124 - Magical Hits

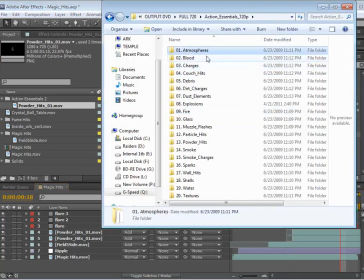742s
Another idea is if you own Action Essentials, you can go through, there's some really cool atmosphere,
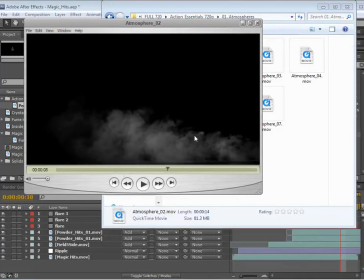749s
elements like smoke and things that you can add to make the scene a little bit more, mysterious.
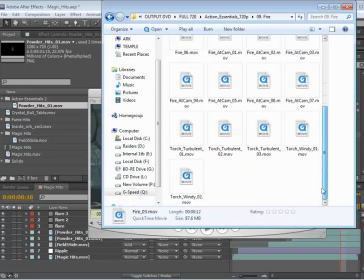756s
There's a really cool element here in the fire collection. It's called Torch Windy.
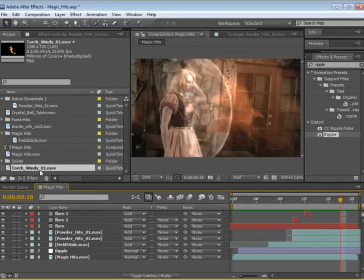762s
And it's great for putting like fire torches in the background. Actually, in the film,
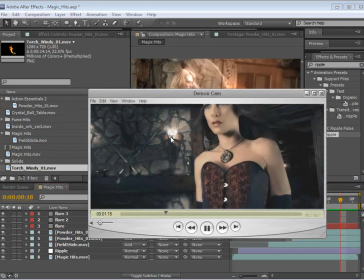767s
one of the things we did was we added these fire elements to the torches so it looked like there was some real fire burning in the room.
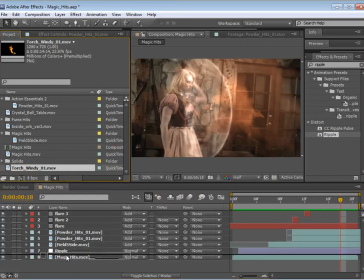775s
But there's some other ideas you could do. So I could bring this out, and we'll just solo the two layers here.
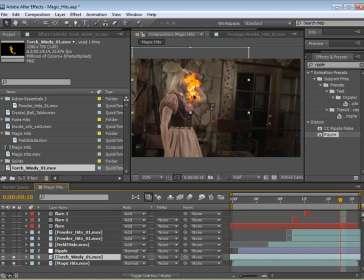782s
And I could just move it over. We can actually maybe scale it up.
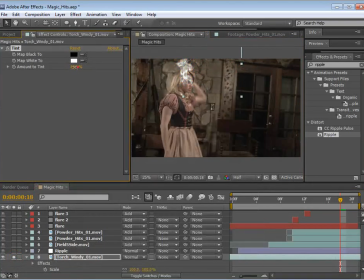786s
Here, let's add a tint effect and set the transfer mode to add. So that's pretty good.
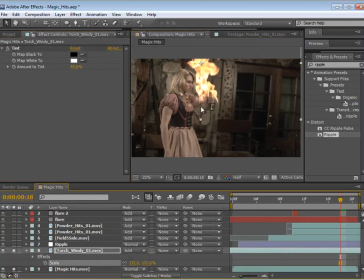796s
And then what we can do is we can scale this up a little bit, and we can see right here where the fire is burning.
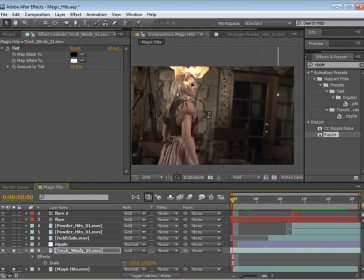804s
And we can actually put this right on top of her head, and then if we hit P, we can animate it. So we just kind of follow the grooves of her head, and let's take a look.
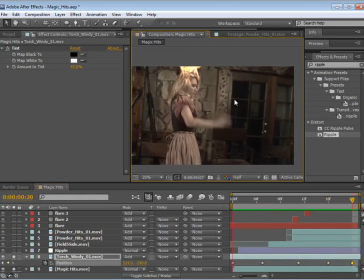823s
So it kind of looks like her head is on fire, and frankly,
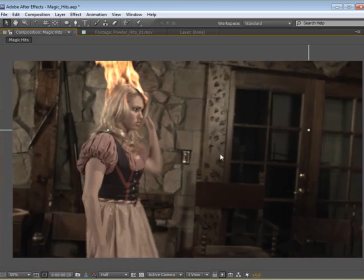828s
it's just one of those things when you see it, you're like, yes, and this is one of those things I wish I had saw before,
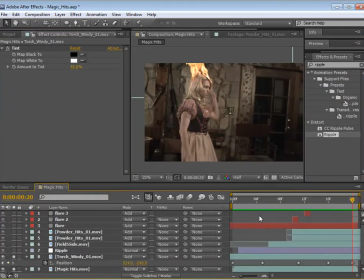834s
because I would have made the whole movie like this. I just think if you can have a character that has their head on fire, it's just a really great opportunity. Think about that movie with Nicolas Cage. What is that called? He's got like a skull for a head.
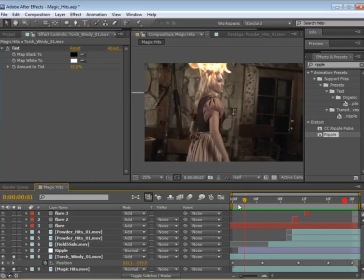850s
He rides a motorcycle and he has like chains and stuff, and his head is on fire. What is that called? National Treasure? Or was that Gone in 60 Seconds? I can't remember. Oh well.
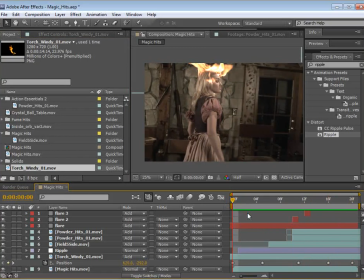862s
All right, well, I hope you guys enjoyed this tutorial. I know it wasn't too intense, but definitely some people asking about putting these type of effects together.
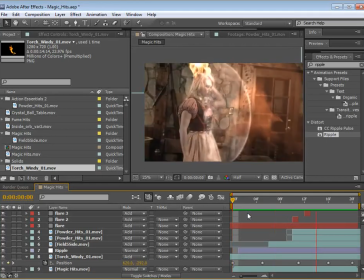870s
So hopefully this has helped you out. My name is Andrew Kramer, and we will see you next time.
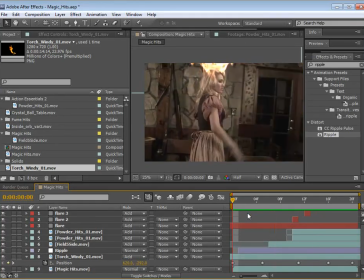878s
Sorry, Nicolas Cage. I love you.